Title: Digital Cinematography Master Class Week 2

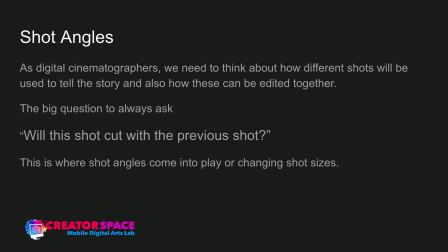We can tell the story through different shot sizes, but we also want to make sure that the shots can work together because we're capturing different shots in an effort to make them all be able to cut together. If they won't cut together, that could be a problem. What's the point of having a bunch of different shots if it's not going to look good if you cut it together?
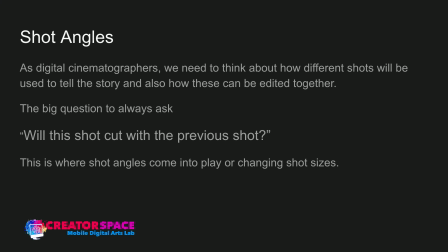So we're still working towards an edited final film or video, and that's the big question. Will this shot cut with the previous shot, or will it cut in general?
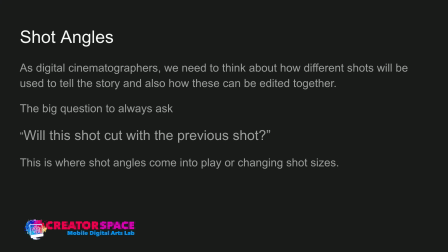So if you're getting 5 shots and they're all from the same angle, they might not cut well if it's using the same lens and the same distance. So you can imagine if I got a shot like this, and then I got a shot like this, that's going to be what's called a jump cut, because I'm basically going from here to here, and that camera maybe just moved a little bit, or I'm moving a little bit, but that's a jump, right? But if I'm like this, and then all of a sudden, even if I'm closer, that can cut.
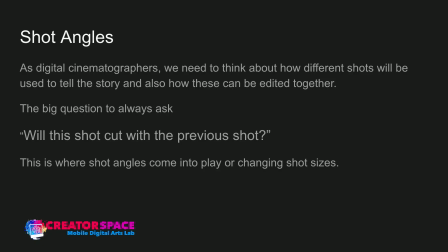And that's what comes into the next concept here is, will it cut together?
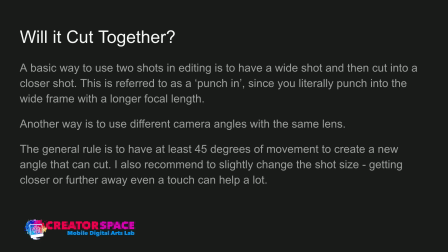So a basic way to use 2 shots in editing is to have a wide shot and then cut into a closer shot, just like what I'm saying there. If I moved in and the focus, I know it needs to be adjusted, but that's referred to as a punch in. So I'm literally punching in from a wide to punching in a bit closer, right? So, and that could be done with that focal length. So I can go on the 35, maybe I go to a 50 millimeter, 85 millimeter to punch in. So I'm not changing the angle, I'm just changing the characteristics of the shot size so it punches in. And that feels good in terms of editing, that it doesn't look like it's a big jump, versus if I'm just here and then I'm just like, I move a little bit, that's a jump just with the person moving. The camera didn't move, but I'm in the same shot, right? So you can't really cut those together smoothly, right? You can always decide that you want to work with jump cuts and that's your style, that's fine. But in terms of the greater picture of, will people enjoy watching it? Will it detract from the story? Understand that a jump cut can be really disjarring and maybe not really cinematically attractive in terms of the story flow from going one shot to the next. So this way, by changing the punch in, by going from that to a bit, like to double right into my face, that punch in can cut well.
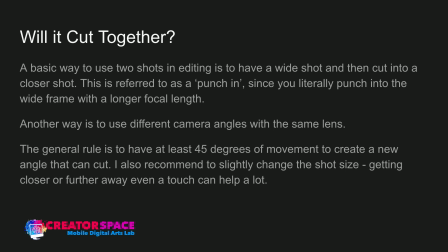And another way that you can make it work, or will it cut, is to change camera angles. So again, taking this camera and taking this camera, different camera angles. So that's fine. That's going to cut because we're in such different camera angles. It's not jarring because I'm going from close, the medium close up to the extreme wide shot, right? So that can cut together because we're at different angles.
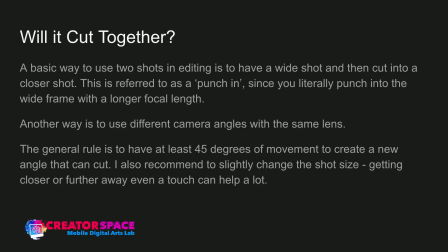And that's the idea here, is that if you have about 45 degrees of an angle, that allows the different angle to cut together. So, you know, if you, and also combined that with a slightly,
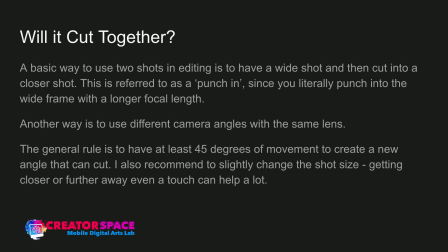you know, a change of the shot size, getting closer, further away, plus a degree in movement in the camera angle, those two combined will create a spectacular combination of two shots that will cut together really well. So again, you know, from here to here, great, two different shot sizes, two different angles, and you know that will ultimately cut well together, except for one thing, and that's the next thing we're going to look at,
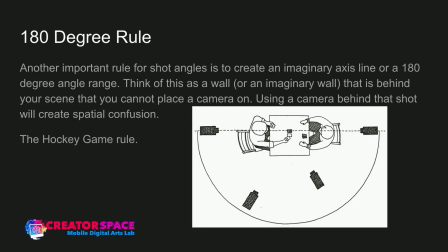is the 180-degree rule. So another important rule is that the shot angles are used to create an imaginary axis line or a 180-degree angle range. So if you think of this as a wall, so right now, if you're looking at me like this, and then on this side, there's literally a wall, right? So that works. So I wouldn't put a camera on this side of the wall, and that becomes the line, right?